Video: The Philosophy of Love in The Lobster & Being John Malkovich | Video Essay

But again, by inhabiting a male body,
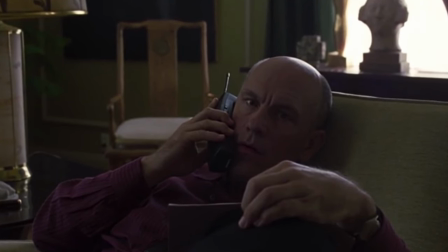Lottie is able to open a rainbow-colored door she never even knew existed to explore a relationship more fluid than the ones she has previously known.
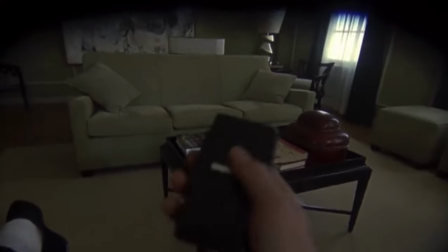Lottie is so curious, in fact, she sort of wills Malkovich to go see that woman tonight, that woman that is Maxine.
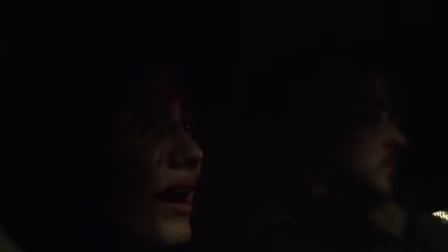And in the car on the way to Dr. Lester's house, who is Craig's boss, Lottie articulates a new profound sense of identity and certainty to Craig. I knew who I was, she says. All of her insecurities, her failures, and her burdens were lifted for a moment. And then sexuality took a hold. She needs to go back there when Malkovich goes to have dinner with this woman.
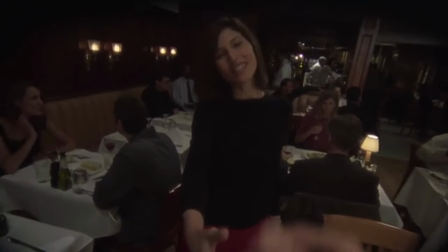When she sees Maxine walk through the door, she is surprised and aroused and likes how this queer intimacy feels,
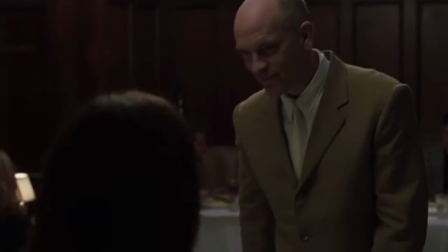because she is still a woman inside of this man, after all. The next day, Lottie arrives to Craig's office and tells him that she has not been able to shake off the intensity of the gender euphoria that she experienced. For the first time, everything just felt right, she says.
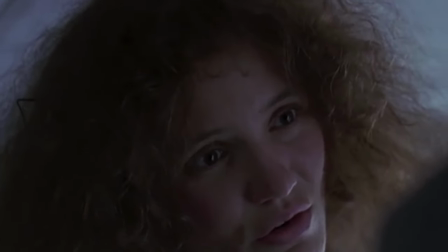She thinks she may be transsexual, which is the word that she uses, and wants to go see her doctor about it.
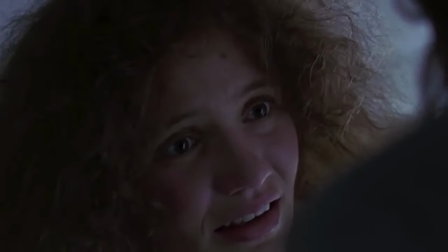Now, this is played for laughs when Craig gives her shit and is like, what is your allergist going to do about your gender dysfunction? Personally, I would do that too. I don't know. I have allergies and I'm gay. I don't know. But the language that Lottie uses here resonates. Sure, the film is sort of inflating gender and sexuality, as Lottie ultimately, as far as we know, stays a woman. But I feel like one queer reading of this is that Lottie has grown up thinking that men are with women and women must have a certain way to please and support their man.
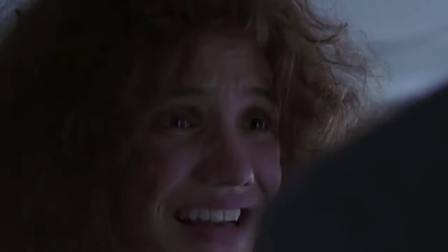So, her first instinct to find release and freedom from that repression is to be a man because that was what she was in Malkovich.
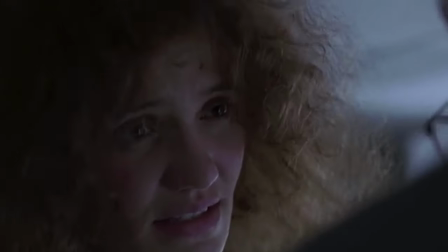But I think what she ultimately learns is that by exploring her attraction to women, something she never saw possible,
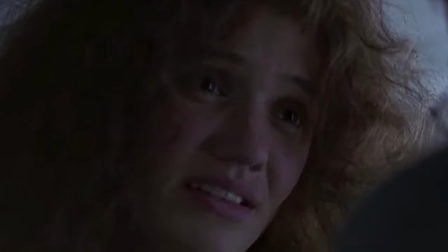she is able to find that freedom by reclaiming her sexuality. Through recontextualizing her own desire and worth by being desired, Lottie finds a solution to her own dissatisfaction and loneliness. Could this journey have been better articulated so that it wasn't like being gay equals not being trans? Absolutely, but I don't think the gender stuff feeling unfinished means it's without value. And I especially love that after Maxine hears Lottie's confession about being trans, she immediately switches to he-him pronouns. I don't know, ally. So now Lottie knows she's into Maxine. So Lottie's like, let's invite Maxine over for dinner. And Craig doesn't want to do that. So Lottie says one of my favorite lines ever in the movie, which is, I'll cook a lasagna, we'll smoke a joint, tensions will melt away.
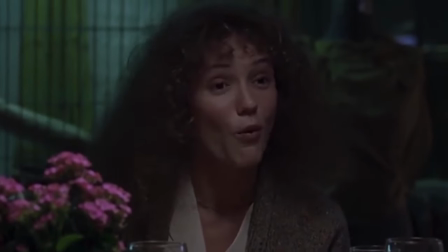Both Craig and Lottie lust after Maxine in funny and overbearing ways.
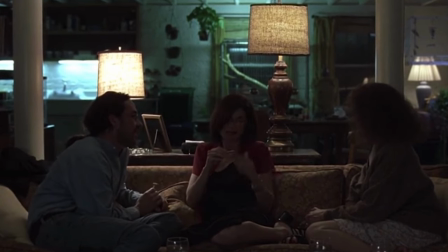A perfect wide shot ready to showcase their embarrassing lunge toward Maxine, who sits between them on the couch. But here, in the depiction of their desires, we learn how Lottie is not exactly like Craig.
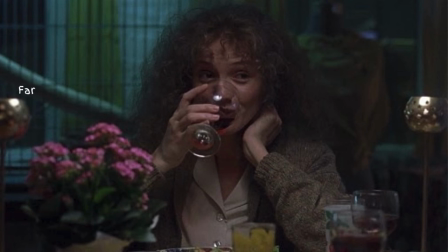For the site The Film Experience, Claudio Alves writes, Far from playing Lottie's obsession and romantic epiphany for laughs,
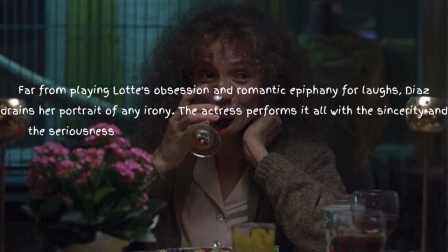Diaz drains her portrait of any irony. The actress performs it all with the sincerity and the seriousness of a born tragedian.
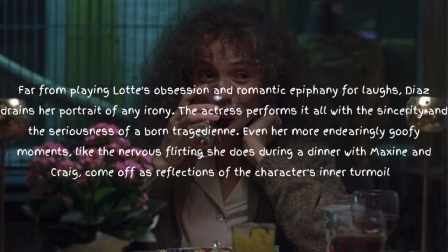Even her more endearingly goofy moments, like the nervous flirting she does during a dinner with Maxine and Craig, come off as reflections of the character's inner turmoil.
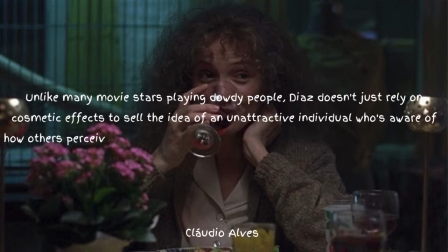During that dinner, she is fidgety, constantly touching her hair and fixing her expression, trying to call attention to herself, but hide her body at the same time. and that to me is very gender. Maxine sees this earnestness in Lottie, one that does not exist in Craig.
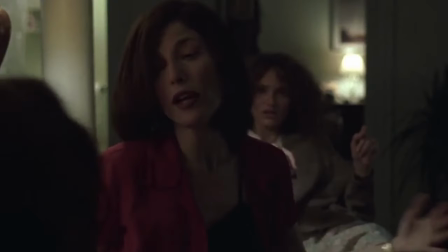Maxine reels from both of their affections, turns and tells Craig she is wholeheartedly not attracted to him,
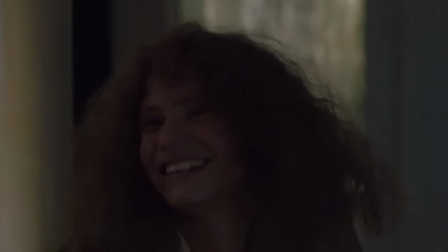but she turns to Lottie and says in Malkovich she could sense her feminine longing,
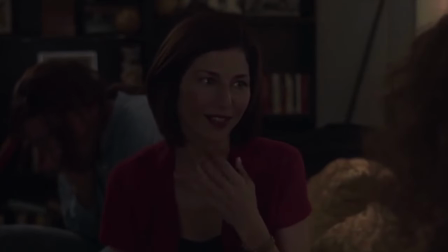but that still she only wants Lottie when she's in Malkovich.